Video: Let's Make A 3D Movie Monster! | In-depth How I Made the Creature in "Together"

So once this low polygon model was done, I went into sculpting, which means that you up the polygon count in the model so you
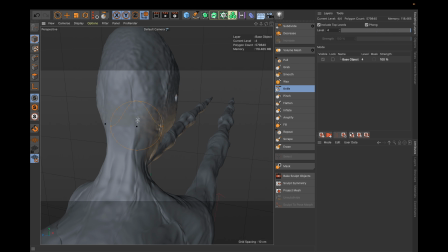258s
can go in and sculpt some finer details into the model.
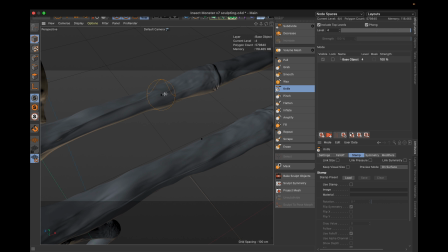263s
And basically what I did here was just to go in and brush around with all of these tools that I had. When I was done doing all of these details, I converted the sculpt into textures. like normal maps and displacement maps.
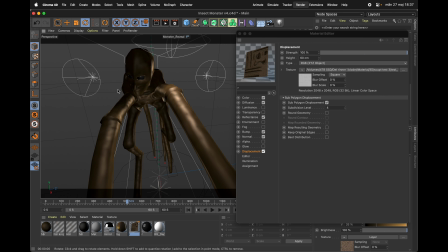278s
And the reason you're doing this is because you can take your low polygon model and just add a displacement texture on top of it. That will convert it into a high resolution model in rendering instead of having a huge count polygon model in your viewport. And this will actually also speed up the rendering later on. So once I had my displacement and normal maps finalized, I started to add colors and bump maps and adding more details in the shading department in Cinema 4D. I used a lot of noise, for example here in the color channel.
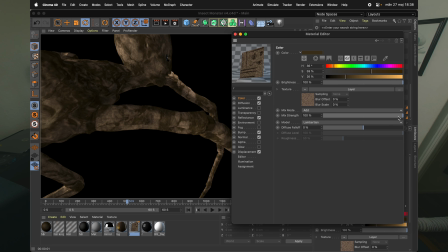318s
If you add a noise as a color and then you can play around
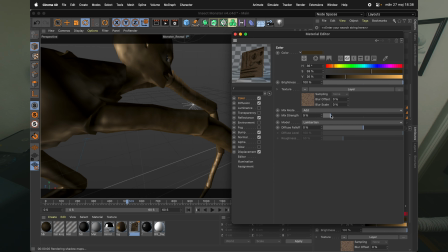323s
with how the noise will change over this creature's skin. And you can use a lot of different noise layered on top of each other to get a very
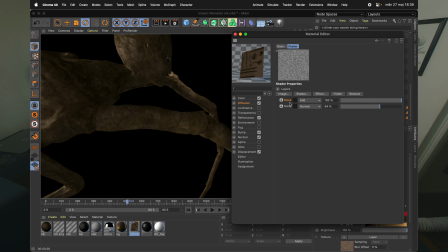335s
randomized effect on the skin. When the model was starting to become finalized, I started to work on animation. And I spent a lot of time looking at different insects on how they move their legs.
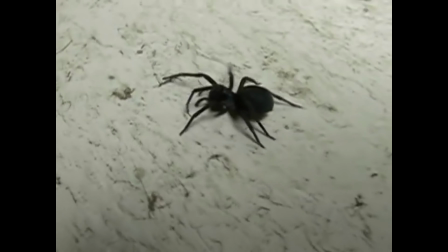351s
But I found that since the creature never picks up any speed,
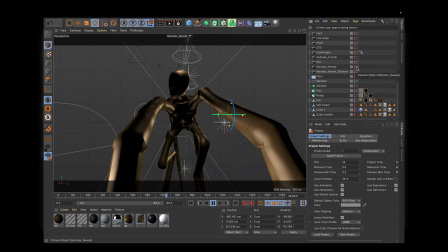355s
I didn't really need to do that sort of animation cycle with its legs.
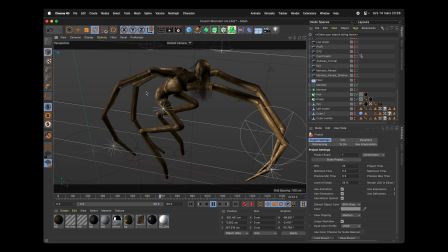360s
So I just had to play with it and get a feel for when I needed to move the legs to make the creature come forward. When I was finished with the animation, I started looking at lighting. And my idea here was to light this creature, this model,
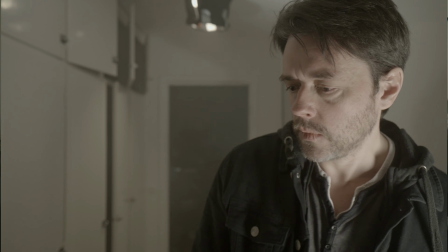379s
with only indirect light from these white walls that we have in this scene in the hall. But I discovered quickly that using soft light and indirect light,
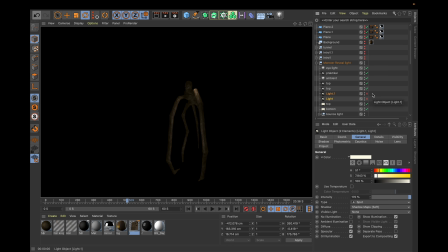390s
the shadows become soft and it's hard to see the details in this creature's skin.
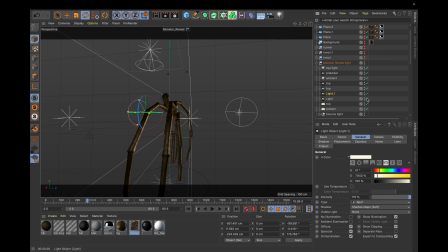397s
So I chose to light my character with hard lights, mostly from behind, from the side, to get a more definition on its skin. And here's something I've been realizing doing these short films I've been doing when it comes to 3D characters. Adding lights in the 3D environment that wasn't there when you shot the footage, that's okay. As long as it looks good and it merges with your footage, do whatever you want. What looks good should be your top priority and what is realistic should be your second priority, if that makes sense. Now I was done with the model, I had my animation and lighting and the sculpting and all of that was done. Now it was time to composite it inside of After Effects. Before I even started filming this scene, I knew that I would probably have a good amount of problem making a 3D tracking out of this footage because I had my actor move across the frame,
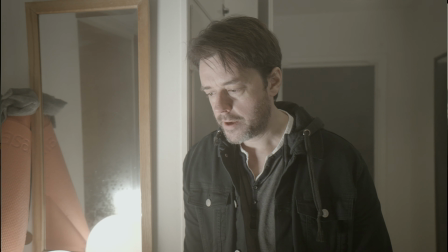458s
which makes all of these 3D tracker lose their mind and unable to track anything from this footage. When I tried out all of these 3D trackers, my worries were confirmed, so I did a little of a custom solution here.
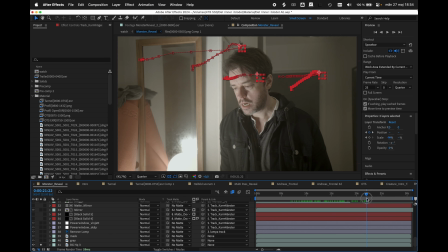475s
First, I spent a little time doing a manual track inside of After Effects on the background.
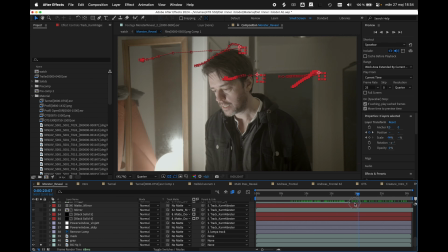481s
Since there aren't so many frames,
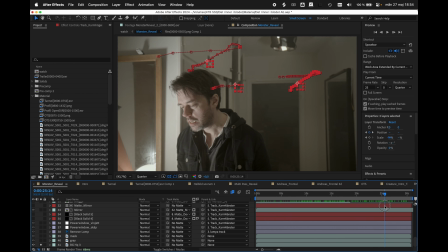483s
I just did this by hand and didn't have to worry about the actor crossing the frame since I was doing this manually. So now I had the background which I knew I can attach my 3D model to.
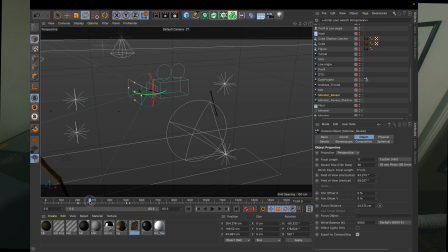496s
But still somehow the virtual camera needed to move the same way as the physical camera. What I ended up doing is I exported the sequence into Cinema 4D and then I timed
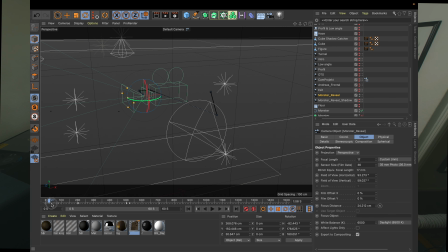510s
where I needed to change the perspective on the virtual camera to match the physical one. So what you're seeing is no 3D camera track at all. It's all fake.
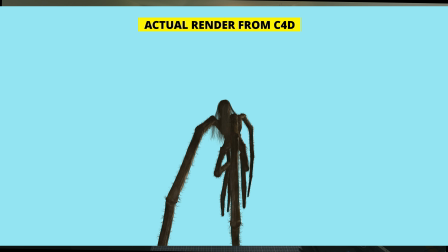523s
It's just a 2D track in After Effects, and from Cinema 4D I have this footage that changes the
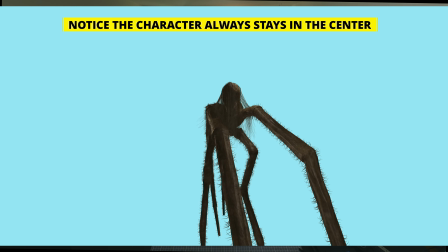531s
perspective of the model that's always in the center of the frame,
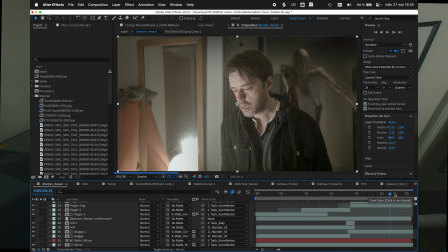536s
because when I glued that footage to the background I needed to have it stationary because this footage is going to move with the
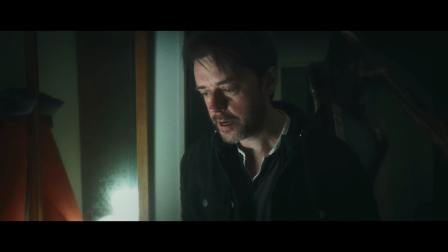544s
background. It worked much better than I anticipated. So of course it's always better to make a proper 3D track, and honestly when I shot the scene I should probably have been putting a lot more tracker marks all around this hallway. That's a little miss on my part, but still I don't think that 3D tracker would have been able to track this footage anyway because of this character crossing the frame.
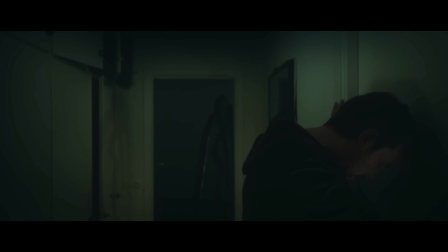569s
Since I shot this short film with a lot of haze in this apartment, I had to match this also in my models.
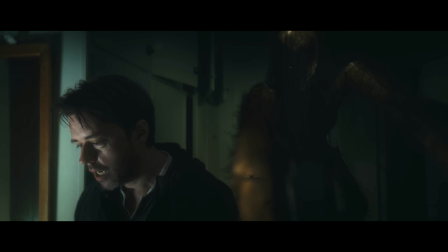577s
So you can see that the model is a little bit hazy when it's back in the hallway, and when it comes forward it becomes clearer and more contrasty.
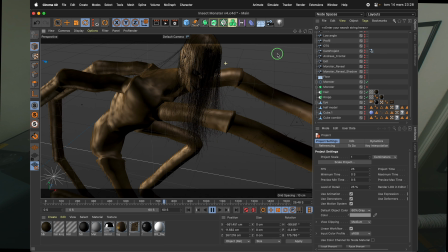587s
And also rendered out a lot of hair, you know, this black disgusting hair and this body hair.
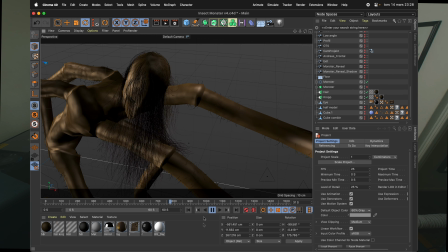594s
That was also something I knew I wanted to do to cover up much of the imperfections of the model,
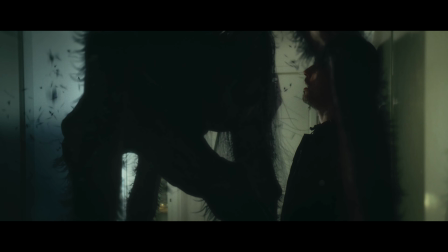601s
and also hide this face I was trying to model after some kind of a human. Then I added all of these flies, this swarm of flies that goes around this creature. I will be doing another video about how I made all of those disgusting flies flying around in this short film. So it's time to conclude this video. I can say that it was very fun to learn the entire process of making a 3D character like this.
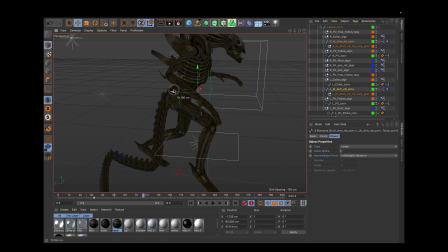629s
In Alien Infestation, I found this model online, which I just, you know, tweaked a little bit and animated. But here in Together, I made it from scratch, and it was real nice to see this monster come to life while I was working with it,
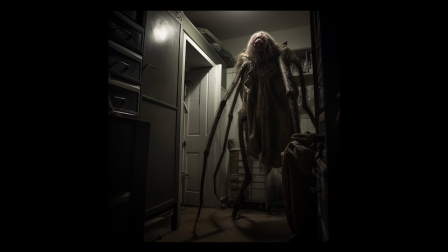645s
and drawing inspiration from Midjourney and then bringing that concept into something that I wanted to develop. Soon I will be selling this creature as a 3D printable file for you guys to get yourself a little horrible figure to be putting on your shelf at home. And when people ask what the hell is that, you can say that you're supporting this solo filmmaker from Sweden doing weird shit. You will also be supporting me in my next upcoming project, which I will be talking about here on my channel in the near future. So stick around. That is all I have for now. I'll see you in the next one. Bye.